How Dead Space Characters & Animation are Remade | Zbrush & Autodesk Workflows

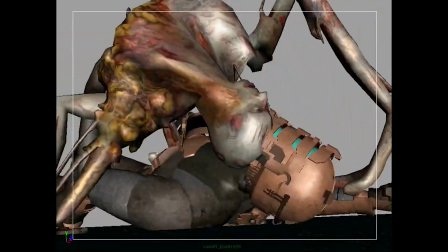8:12 A lot of the close interactions on Necromorph Combat required keyframe creature animation to
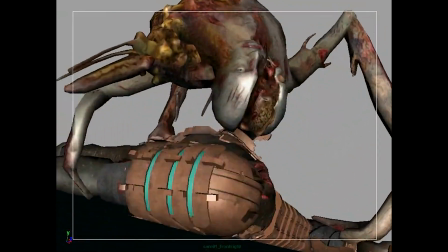8:16 convey the proper weight and believability that can be difficult to convey with strictly motion capture.
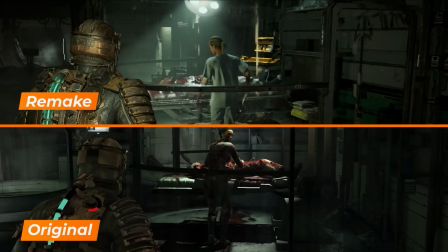8:21 When comparing some of the original in-game cutscenes to the new remaster,
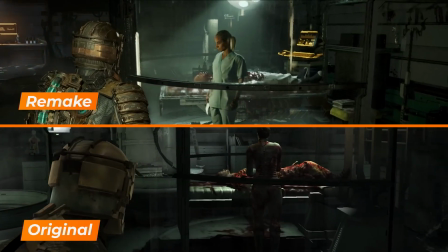8:25 we can see completely new animations have been created with some different staging for possible dramatic effect.
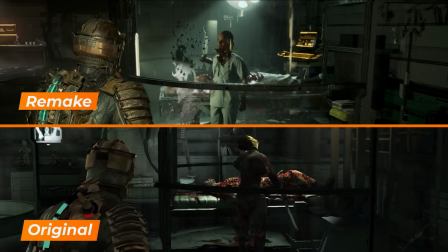8:31 Here the slit in the throat is on full display to the user whereas in the original some technical
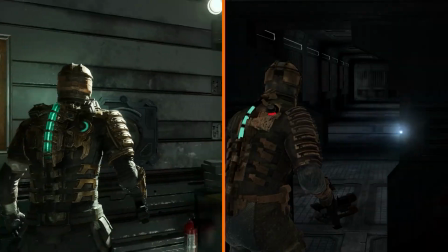8:35 limitations may have prevented the shot from being created 10 years ago as we see it in the remaster.
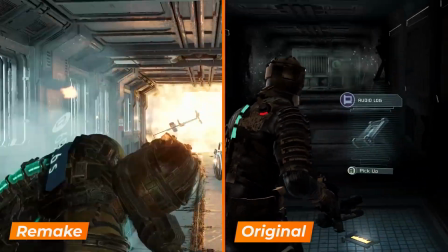8:41 This gives us an idea of some of the big updates that were done to enhance the original content.
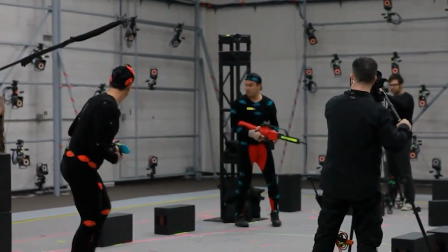8:45 Talking cutscenes and other cinematic storytelling shots motion capture is utilized for humans as well as cameras.
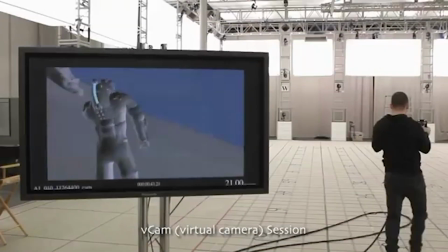8:51 Having a steadicam feel to the shots gives a more realistic cinematic feel keeping the user engaged and locked in like that of a movie shot on film.
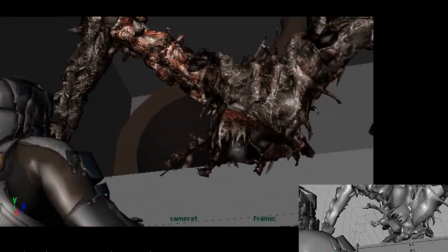9:00 A critical consideration for remasters is to maintain as much of the skeletal proportions so that movements can still be utilized overall,
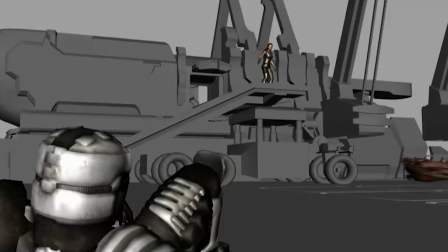9:08 but updated for next-gen hardware and artistic workflows. With the upcoming Dead Space remake, EA has set out to reimagine a classic.
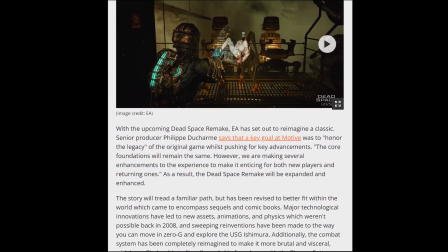9:16 A senior producer stated that a key goal at EA Motive was to honor the legacy of the original game while pushing for key advancements.
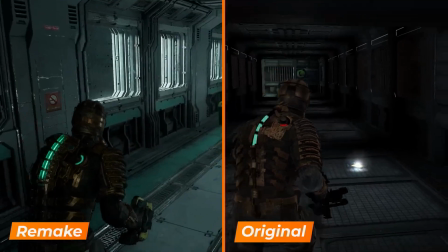9:25 The core foundations will remain the same, however, However, they are making several enhancements to the experience to make it enticing for both new players and returning ones.
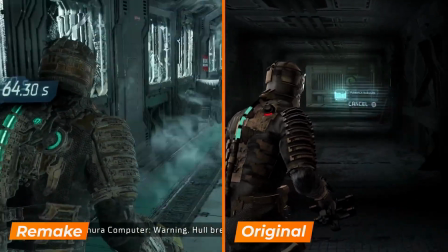9:33 As a result, the Dead Space remake will be expanded and enhanced.
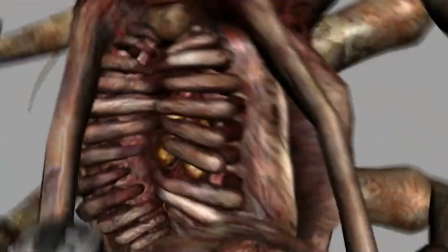9:37 In the first installment, Isaac never speaks, but in the remake devs stated he will only talk when he is being talked to,
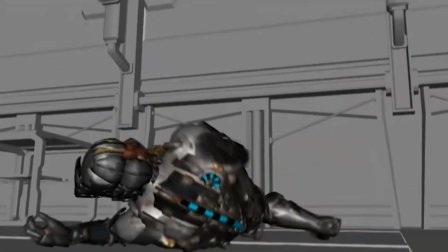9:43 maintaining the feeling of deep space isolation, confirming he is never going to break the feel of the original game immersion.
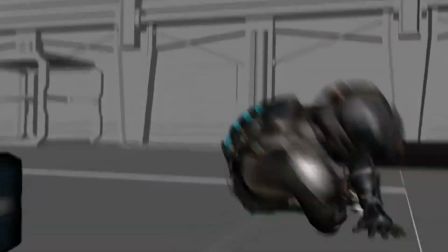9:49 This means that all the amazing keyframe animation on the creatures mixed with the motion capture elements will aim to maintain the magic we experienced previously.
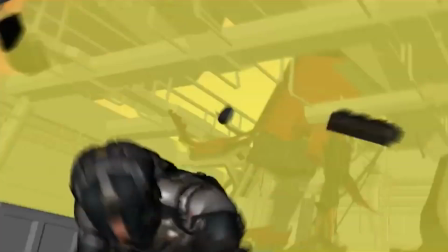9:57 Creators stated that there will be some bridges between Dead Space and the sequel.
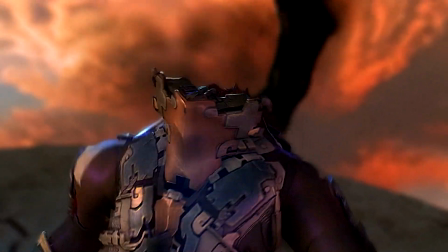10:01 They made a conscious effort to improve on some of the connections that have been established since the release of the original.
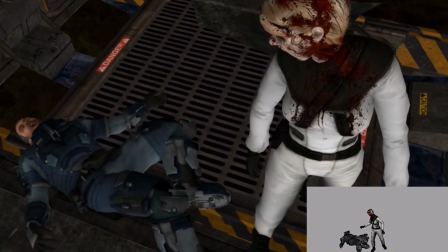10:09 Creators are being very tight-lipped about the character Nicole in the new remaster who was more active in Dead Space 2, but they stated she will bring some new character twists and changes.
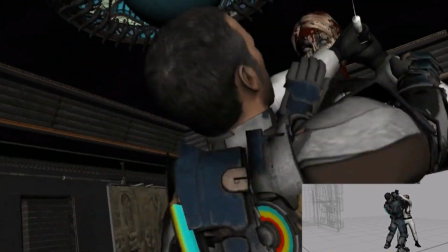10:18 Here we can see an example of the rough motion capture data compared to the final cleanup up process from Dead Space 2.
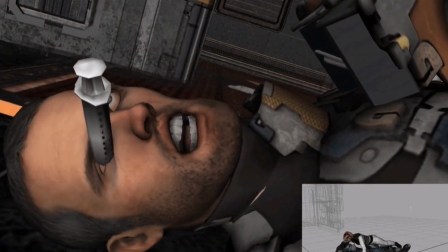10:24 We can expect some similar workflows applied to the newly created assets with technological advancements made over the
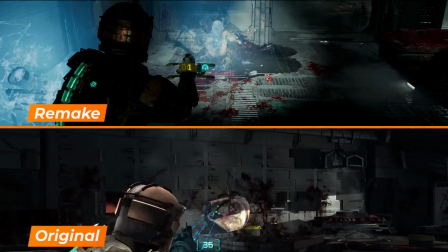10:29 past 10 years to create more realistic character situations we have grown accustomed to with next gen console production.
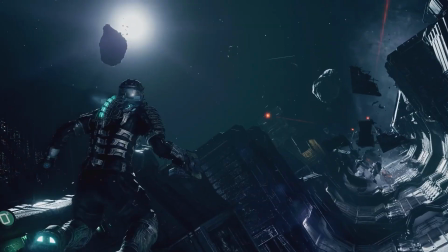10:39 What are your thoughts on the new Dead Space remake and classic IPs getting these revamped remakes?
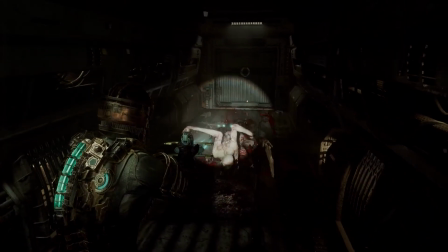10:44 EA has yet to comment on whether the Dead Space remake could lead to a full series revival. Well that about does it for this video installment.
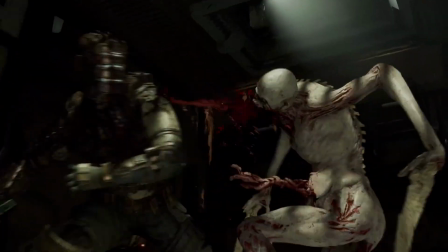10:51 Will you be playing on release day? Let us know your thoughts in the comments.
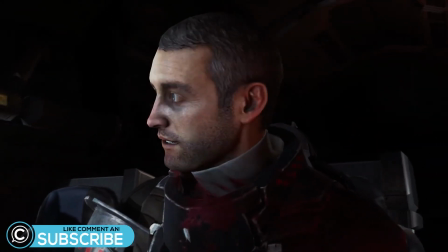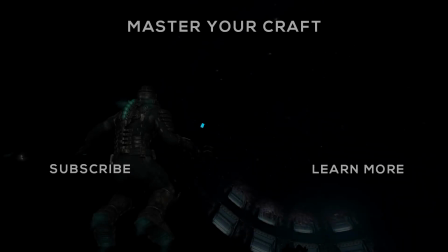11:04 And don't forget to like and subscribe, and we'll see you in the next one.
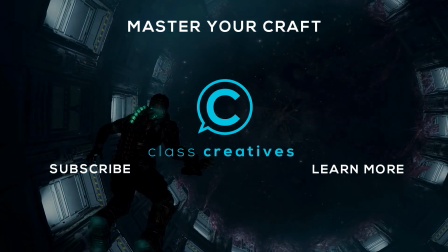11:11 Perfect!